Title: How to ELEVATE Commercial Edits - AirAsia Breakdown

All right, so recently on this channel, I posted a behind the scenes breakdown of how I shot an AirAsia campaign in Malaysia.
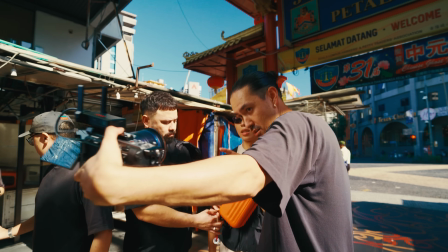(0:05)
In that video, we broke down the pre-production and shooting process of that entire project, but I got a few comments asking to break down the edit for the final campaign. So this is just gonna be a chill video of me breaking down how I edited that entire campaign, how I took the raw footage and the different cuts and techniques that I used to try and make a seamless video come to life. If you haven't seen that video already, I'll link it down below. And as always, if you're interested in this kind of content, please subscribe, like the video, comment, love the engagement.
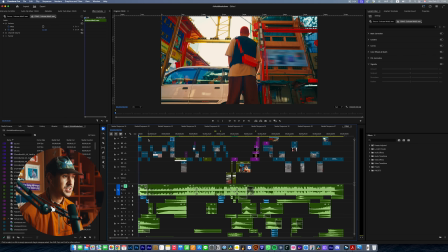(0:29)
And let's hop right in. All right, so first off, let me just go ahead and play this entire project and you can just follow along the timeline and see how the different cuts play out.
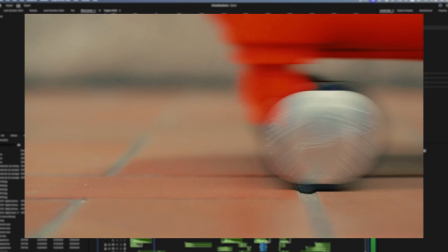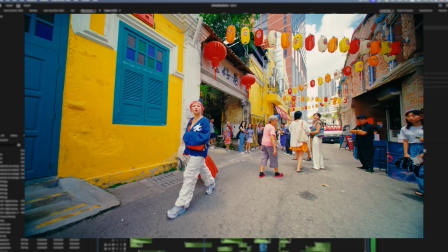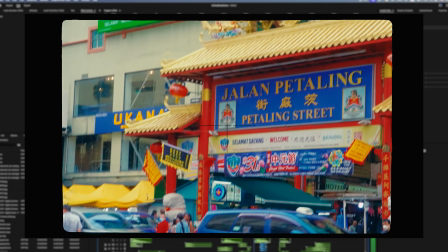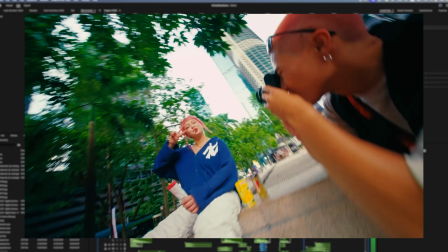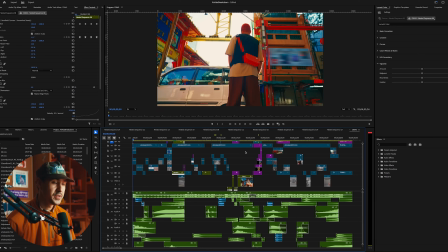(1:08)
So for this video,
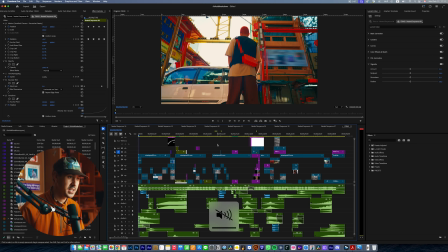(1:09)
I had a pretty clear pre-production and kind of build throughout the entire planning phase where I knew kind of exactly what I wanted to shoot.
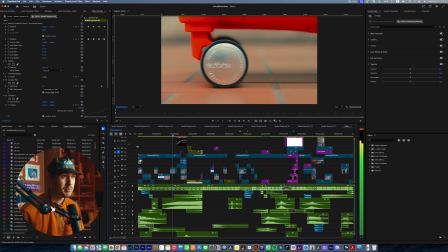(1:17)
And for the most part, most of the major transitions were kind of shot listed out.
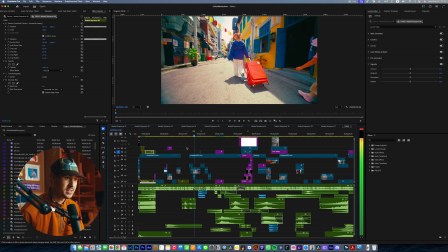(1:21)
I think the easiest way to go about this is to just go through piece by piece and break down exactly the types of cuts we have,
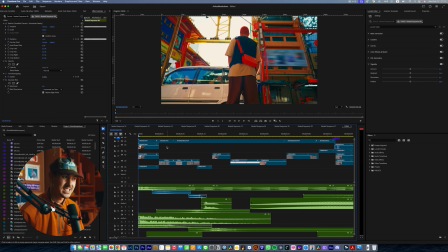(1:27)
the types of transitions, and then just kind of majorly sound design in this is what takes it to the next level and makes it feel commercial. So let's break this down. Let's just start at the very beginning. I'm just gonna go ahead and mute the music track.
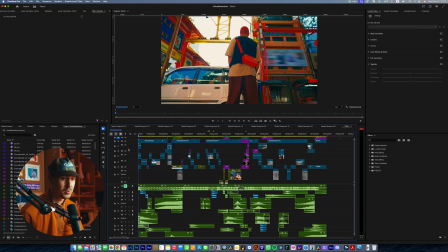(1:40)
This is a custom song they provided, so I made it super simple. Sometimes when you don't have music, one of the longest things you can do is just try and figure out what music to use, but they provided the music for this. And besides this, let's just play through the first part with just sound design.
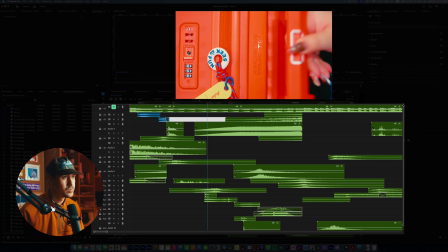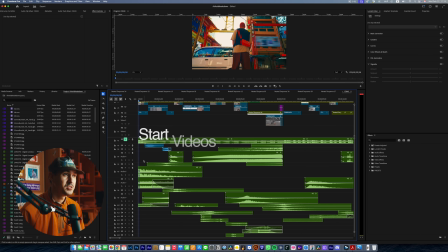(1:59)
Okay, so one thing I like to do is I like to start videos with impacts, especially ones that are looped.
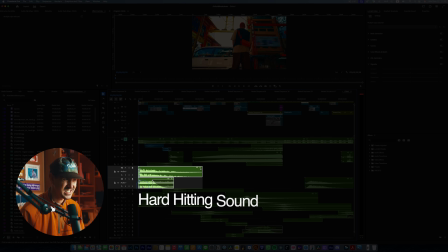(2:04)
I like to start them with kind of like a hard hitting sound to really start the flow of the video.
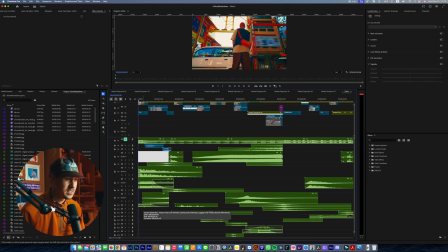(2:10)
And then another thing I like to do is I've got some ambient sounds here.
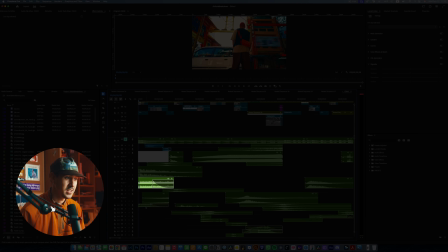(2:14)
One is an interior ambient airport announcement, and the other one is just some taxi line vehicles.
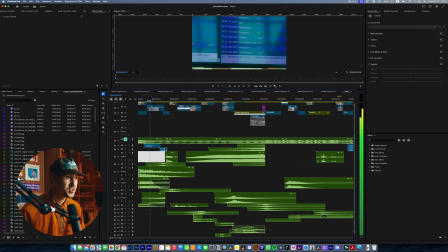(2:21)
Because we have such a chaotic introduction and it's a quick cut intro, I just needed some ambient sounds to really bring this all together.
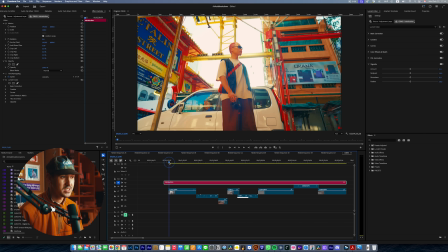(2:29)
On top of all the sound effects that I pulled to really enhance the movement, we just started off first with a hero silhouetted shot of Heap.
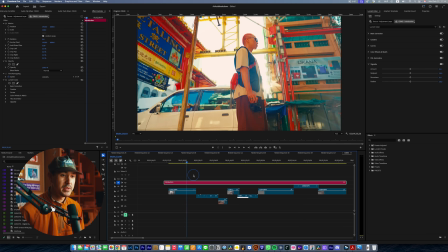(2:37)
I didn't show his shot in the first clip here because at the end I actually wanted to go ahead and
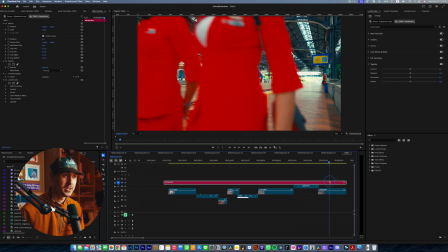(2:41)
reveal the main two characters of this hero video after the flight attendants walk past.
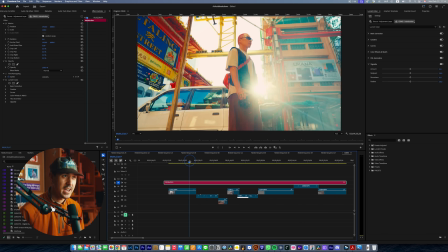(2:46)
So this first shot, I just had cool light leaking here. This was fun to shoot.
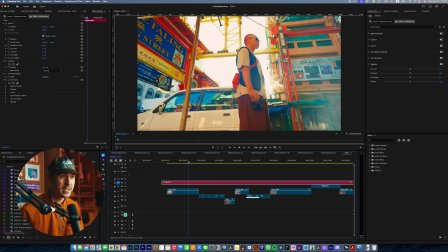(2:50)
I was just playing with the light leaks here just to get a cool silhouetted shot where you could kind of see the bag that he was wearing.
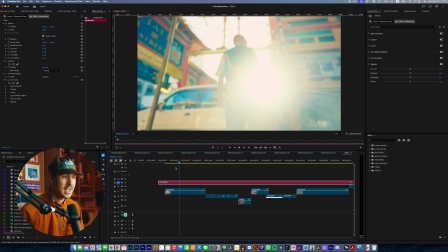(2:56)
I think I ended up using something around here, that shot right there. So I just had that reveal shot right as he turns, the light kind of peeks behind him. And I had this cool shot to start out with. And then after that, I just moved into a quick cut intro.
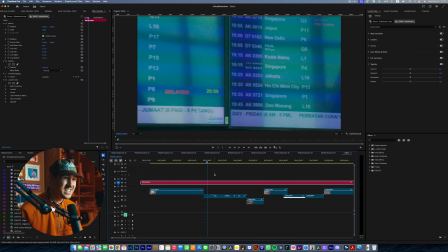(3:10)
And quick cut intros are really fun and really easy to implement into videos.
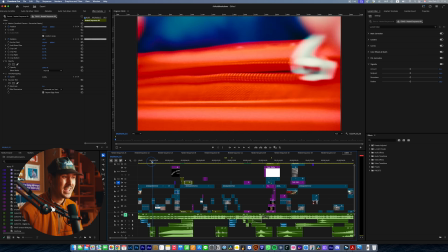(3:14)
Basically, it's just a compilation of 8 or 9 shots where they're mostly detailed shots.
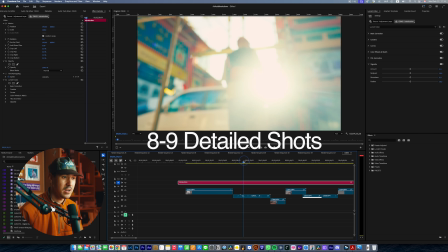(3:20)
And when I say detailed shots, first we start off with a few detailed shots of airline.
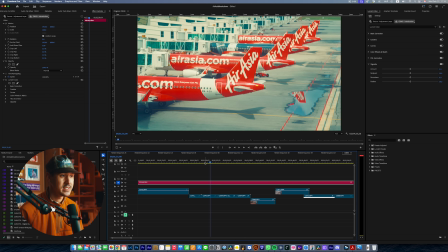(3:25)
The airline is one of the major clients, and the other one is the actual bag company, American Tourister. This is a collaboration video, so I wanted to showcase kind of what both of these companies are all about.
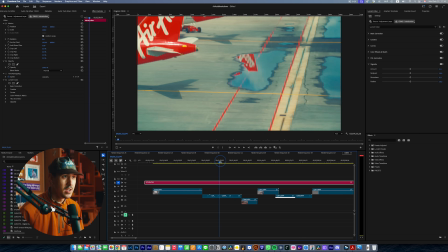(3:35)
So the first one is travel. So we start out with just a couple handheld movement shots here.
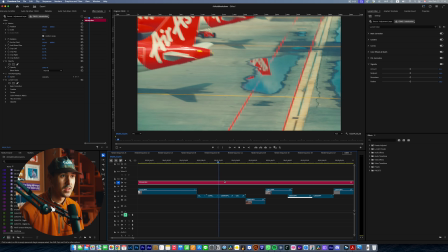(3:40)
And if you see just the B-roll, this was all shot on a super zoom lens.
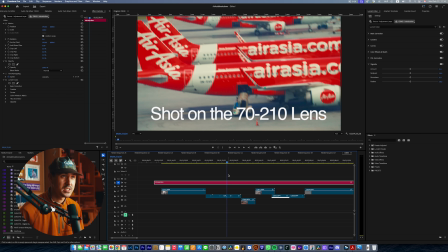(3:45)
I think it was a 70 to 210.
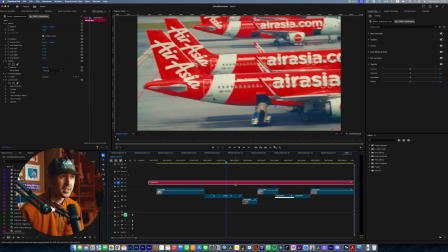(3:47)
And I was just hand holding in the airport while we were walking through security, just getting a couple B-roll shots and movement shots of the airplanes.
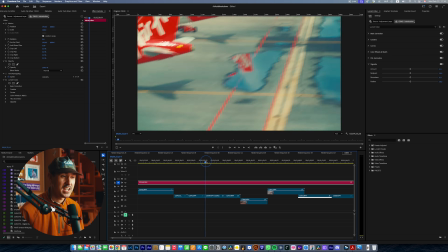(3:56)
One of the cool transitions right after you see these airplanes are these kind of like quick whips.
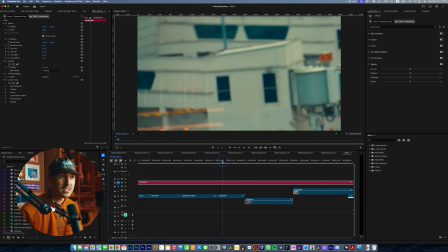(4:00)
You often see these with like whoosh sound effects. And this is just me whipping the camera left to right like an idiot.
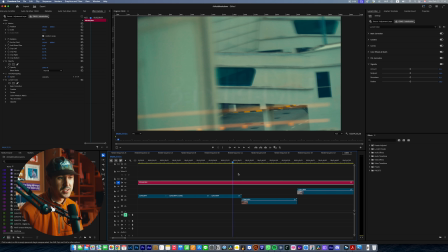(4:06)
No slow shutter. This is just regular shutter.